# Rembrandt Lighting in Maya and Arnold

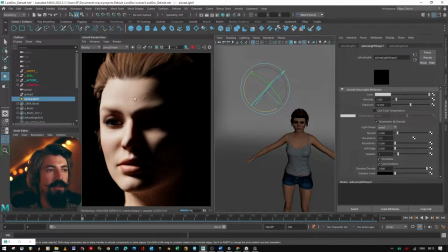202s
chiaroscuro and it's the Italian term which literally means the transition between light and dark and rembrandt and carvaggio and
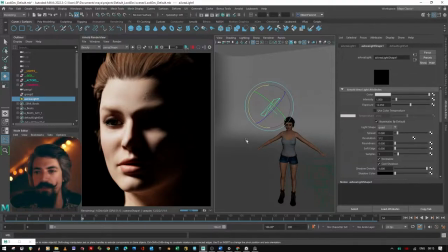217s
people like that were masters of this this technique and you can you can see yourself how how dramatic this is but sometimes you you might just want to fill in a little bit of
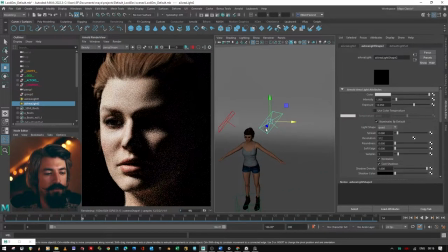232s
these shadows so i'm going to do that i'm going to duplicate my area light and I'm going to move it so that we're sort of side on and
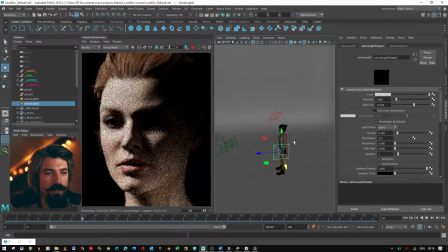248s
I'm gonna rotate
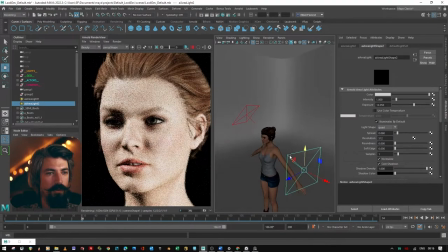253s
bring it up a bit we're obviously too bright here at the moment I come back a little and so we've got really
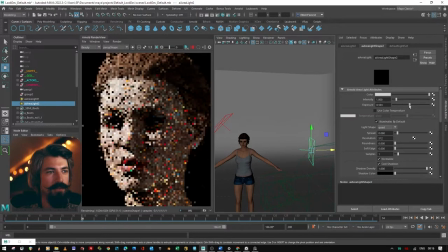263s
flat lighting here now and but I'm going to decrease the exposure and just bring lift those shadows up a little bit so that we're not
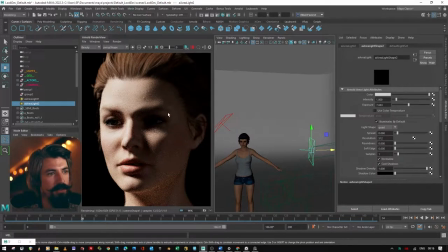278s
entirely dark over on on on this side I'm going to add in a little bit of a color shift so if I drop my my Kelvin number here that's going to start going, that's going to start getting warmer.
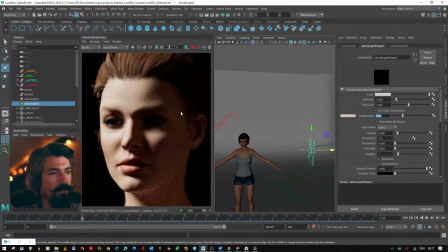298s
So I'm just going to drop that to 4800 and you see we've got more of a red tinge,
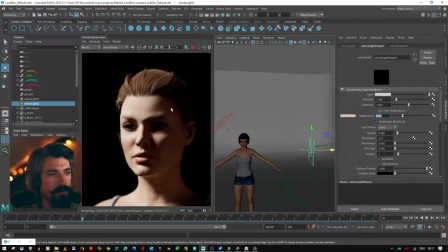306s
a warmer, a warmer tinge on the right side of the face now.
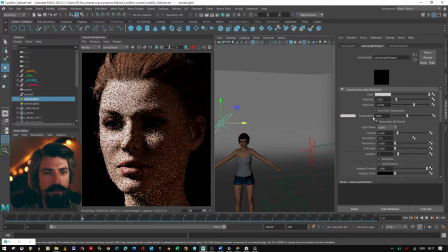310s
I might with this key light, might just increase this slightly. when i'm lighting anything i like to see a little bit of those subtleties in in
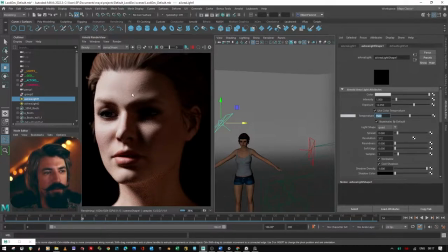327s
in the way in the color of the lights and how they're being reflected on on the skin or on the surfaces so you know these little color shifts um are quite nice to sort of experiment with and play around with the eyes are very dark at the moment and that's because we
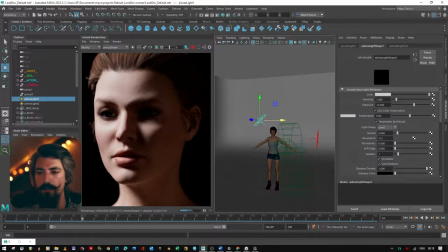346s
haven't got any catch lights so usually you know in a photography studio um you know the the photographer might put um light sources around the room or they they might have a flash that goes off um you know triggered by the camera
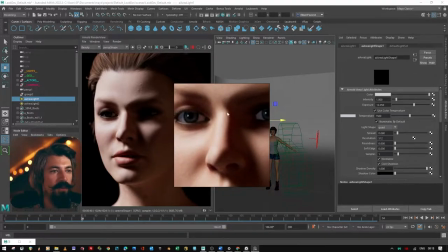364s
and they look you know a bit like this we could be um we could just put and then another Arnold light,
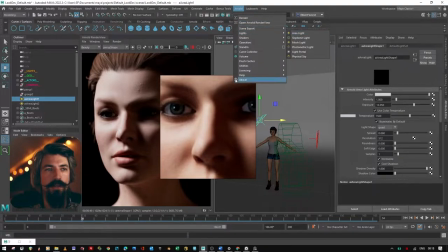372s
an area light.
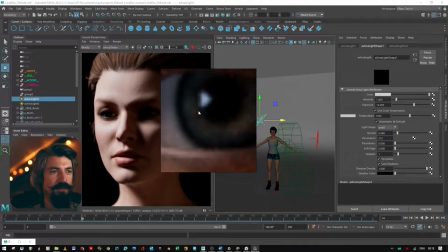373s
But you'll notice if I zoom right in here that we've got this sort of Rembrandt triangle in the catch light as well. So I thought that was a nice little touch that we could do.
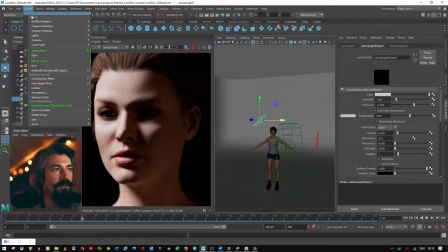386s
So to make that, we just need to create Prism. So I'm going to Polygon Primitives,
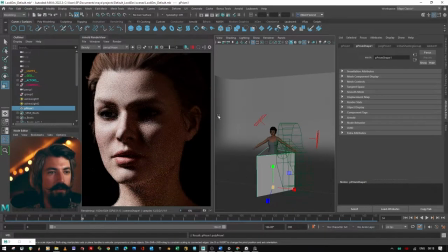396s
I'm going to prism and then I'm going to just stop my render view a minute scale this down
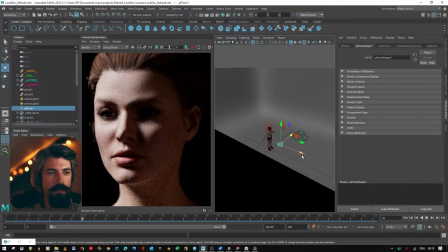407s
and I'm going to move it you you probably want this to be quite far away you know even
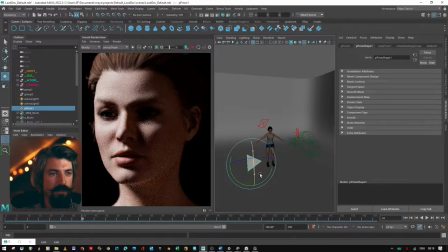414s
maybe past the camera because we don't want it to light up the face too much but we just want it there you know in the corner of the eye catching catching the reflection
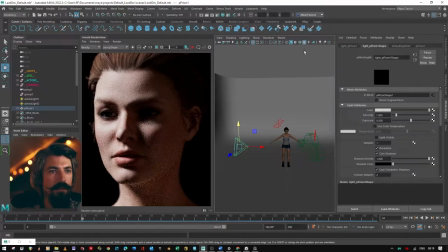429s
so up to arnold lights and then mesh light let's start my render again increase the exposure i'm